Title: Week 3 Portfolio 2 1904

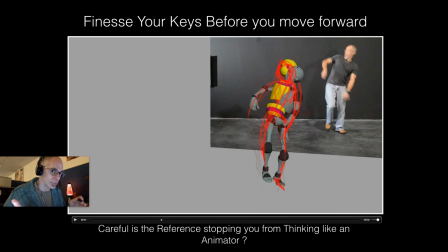(24:13)
And then I want to loosen it up because I want it to have that line of action, that strong line of action that goes through the whole pose, right? So this is me doing that with my pencil real quick, right? You can even see this. You can tell I'm really just animating it with lines right now, right? And gestures.
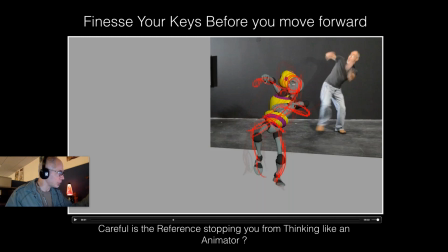(24:31)
So you can see that line that comes through the head, down through the torso, out the leg, even out the toe, right? You can see all the stuff going even through the arms. This one whips through and even cuts through and comes through this arm and comes out into that hand.
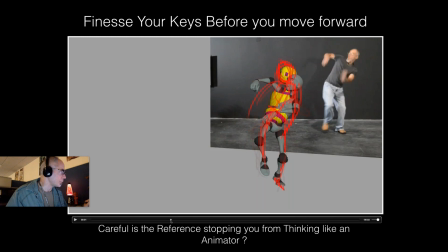(24:45)
So all that, that's what I want to feel. So for me, here I'm not really looking at my reference anymore. I'm looking at my poses, and I'm drawing over them and animating over them so that they're more in motion, okay?
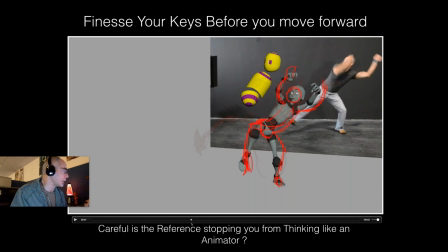(25:03)
And they're set more to the action at hand. So here's me starting to push out. You can see that really pushing out that line because the energy is coming out my torso, out my hip, and pushing up that leg to kick out that leg.
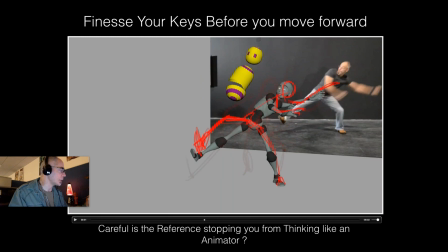(25:19)
And there's my leg kicking up, and you're going to see, look at the big change. I'm deciding to kind of push to really exaggerate that leg to kick it out. And then that line that might shoot through because I'm pushing off the other leg, and it's going to come through and push out this leg, and I want to feel that more. I want to have fun and really drag and get a nicer stretch through here.
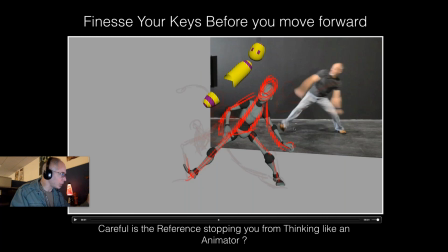(25:40)
Coming into the actual contact stretch, again, nice strong leg here. Drag that arm, maybe tuck that elbow a little bit and get a little bit more of that line, right? Squash here, and you can really see the squash and the weight jump forward and come onto this leg and squash into that leg here.
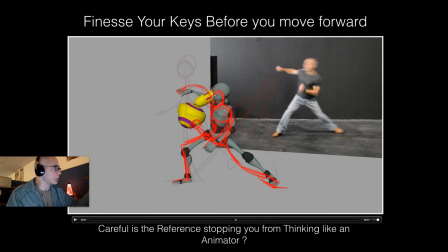(25:59)
Look at the line that comes through the leg, through the arm here, right? Boom, boom, boom, okay? So those of you who have questions too about posing and how you're being graded, you can notice on the grading sheet that you get graded for mechanics,
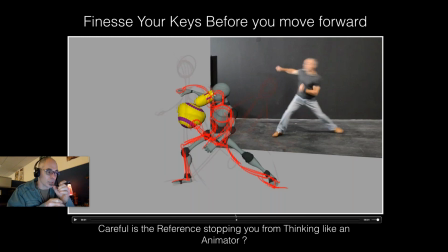(26:16)
which is, are you making some decent choices about the contrapposto and building something that has that line, that has that support system, right? Based on what you know about, or you should know about, you know, how we're built, right? And stand and move. But this is the other one where you're looking in your shot camera and we're looking at, you know,
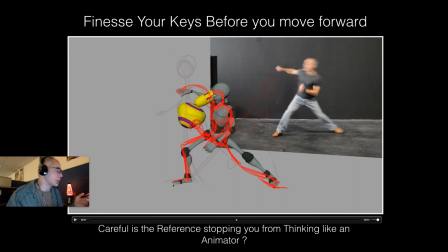(26:35)
the line of action, the movement, the staging, the negative space, and all that stuff, right? And this is an important part of your block out, is to make sure you just don't block it out and say it's done.
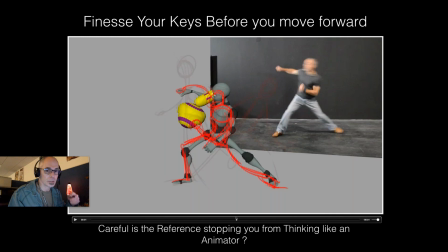(26:47)
It's not about that. Now it's about refining it and trying to bring it to the highest level you can before you animate it, okay?
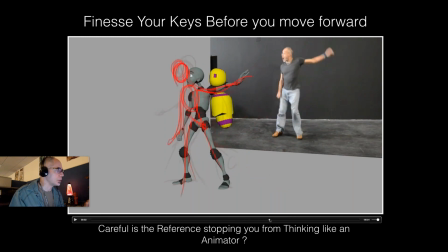(26:55)
So this is me just going through and pushing the design, the line of action, to try and loosen up the poses.
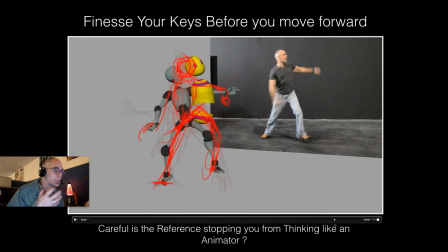(27:04)
I always feel like my first block out is just a rough block out of getting basic mechanics and staging in, and then I need to work hard to try and make it look nice, okay, and feel nice, and start to think about moving it nicely.
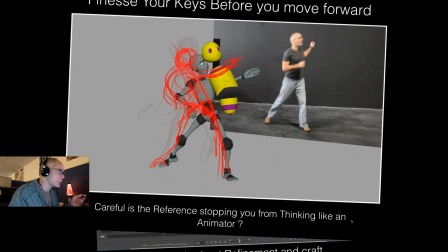(27:20)
All right, and then for those of you who like to draw, it might be something you might want to try,
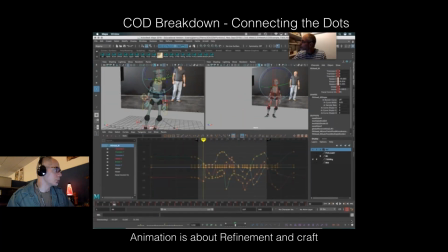(27:26)
because I did this in Maya with the grease pencil and right in my shot camera, so it's drawn right there, so I can just now readdress and rebuild those poses to try and get them a little bit more in line with my notes, okay?
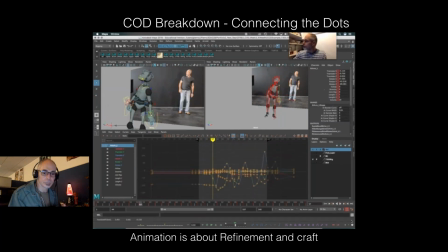Okay, cool. Obviously, it all depends on, you know, where your skills are.
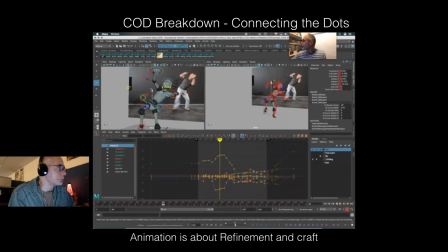(27:57)
You know, I've done a lot of drawing in my lifetime, and I learned animation through the 2D process. So I've always loved figure drawing and gesture drawing and stuff like that. So you go with your strengths, and I feel like I draw looser
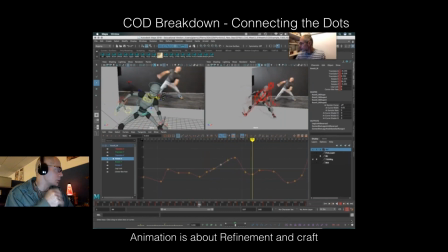(28:15)
and more, you know, rhythmic than I pose.